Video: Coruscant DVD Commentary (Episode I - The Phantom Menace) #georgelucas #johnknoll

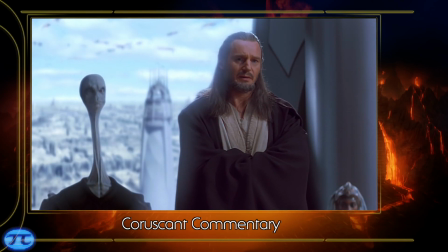249s
And each one we had to adjust the level of focus behind there, the depth of field,
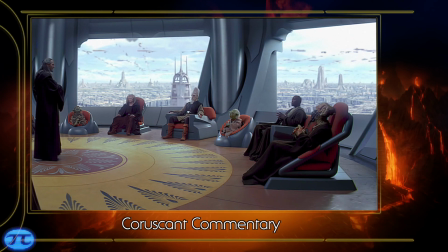256s
to relate to real-life things. Scott, tell them about the light blooming around the characters.
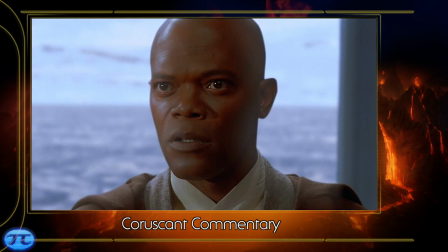261s
Well, that was the other thing with the overexposure. We wanted to get a light wrap effect around them.
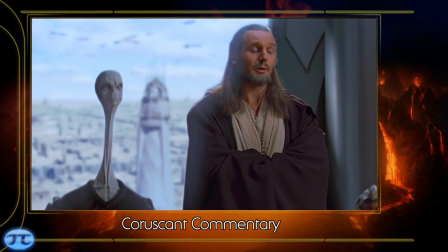267s
So we done some photographic tests, and tried to reproduce the look there.
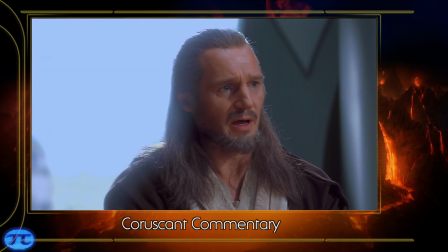273s
So the light actually wraps around and creates that effect as if they're in front of a real bright background.
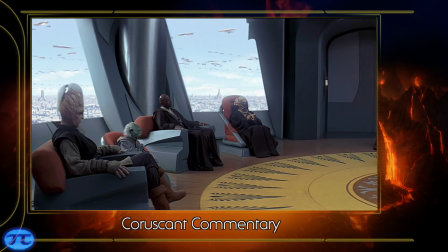281s
To me, that's the subtlety in the shots that just makes it really real.
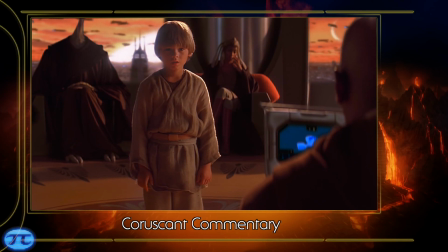286s
So here we're back inside the Jedi Palace, and once again trying to keep the same look and same tone,
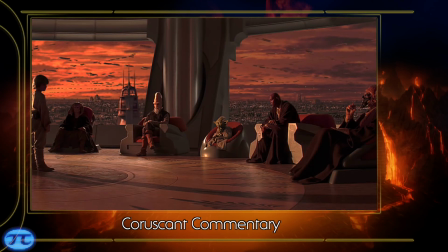293s
trying to do the color balance on all the foreground characters and make sure that the digital matte painting matched into all of that,
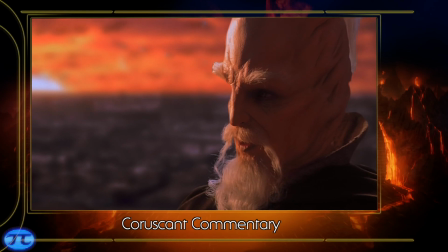301s
created the same look. We also had to pay attention to which direction the camera was shooting
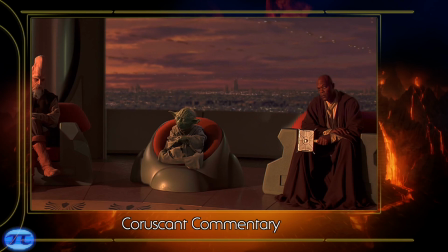307s
to match the lighting and the sun in its position as well.
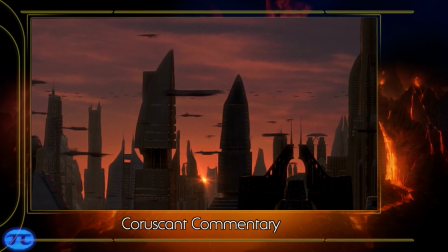312s
This is one of our very first matte paintings of Coruscant from Yusei, and it really is spectacular.
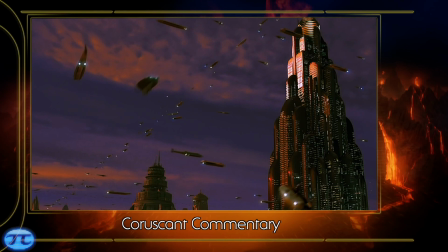317s
I mean, it just shows the city in such exquisite detail.
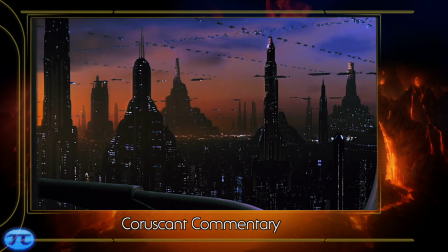321s
So a lot of times we rendered quite a range of different ships flying in the background.
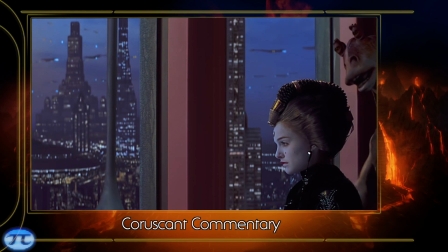327s
And you can also see that we have the head and tail lights and engine lights on most of the ships.
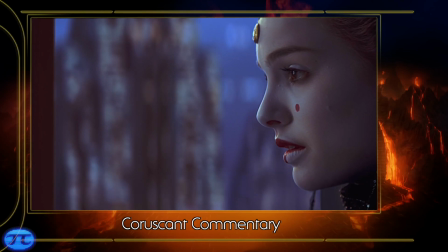334s
And so those were added in as well.
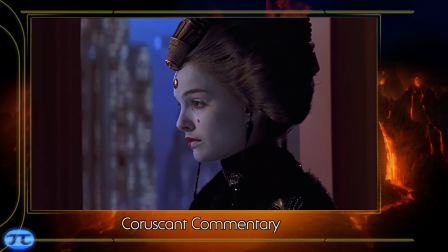337s
So we would make up these long loops of ships flying and add those into the specific scenes as required.
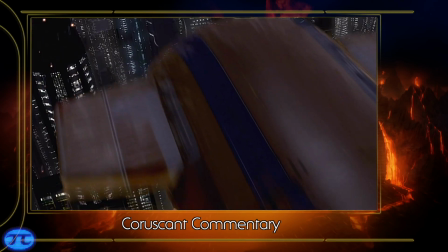344s
As a little homage to Blade Runner,
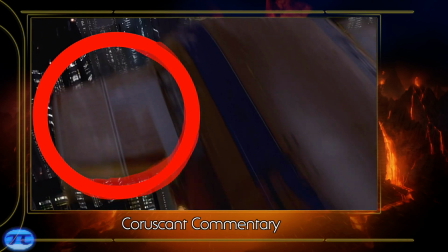347s
there's 2 Blade Runner spinners in the traffic stream here, but they ended up being pretty small.
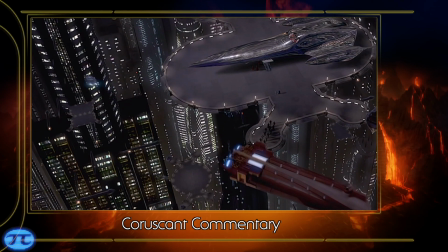354s
We didn't want them to show up too clearly. You can just barely see them.
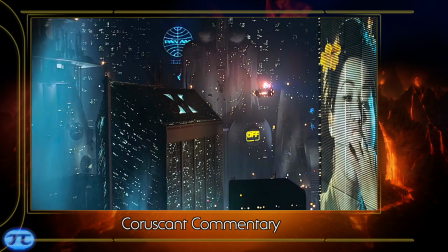359s
Near the beginning of Blade Runner, there was a shot where we're approaching the big police station building,
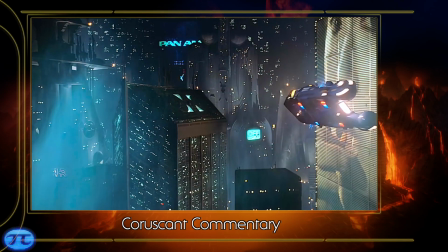366s
and there's a Millennium Falcon that was turned into a building and placed in the skyline.
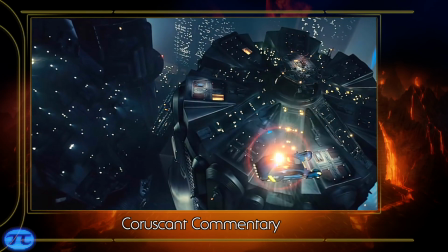370s
So there was a Star Wars homage in Blade Runner, and so we decided to return the compliment.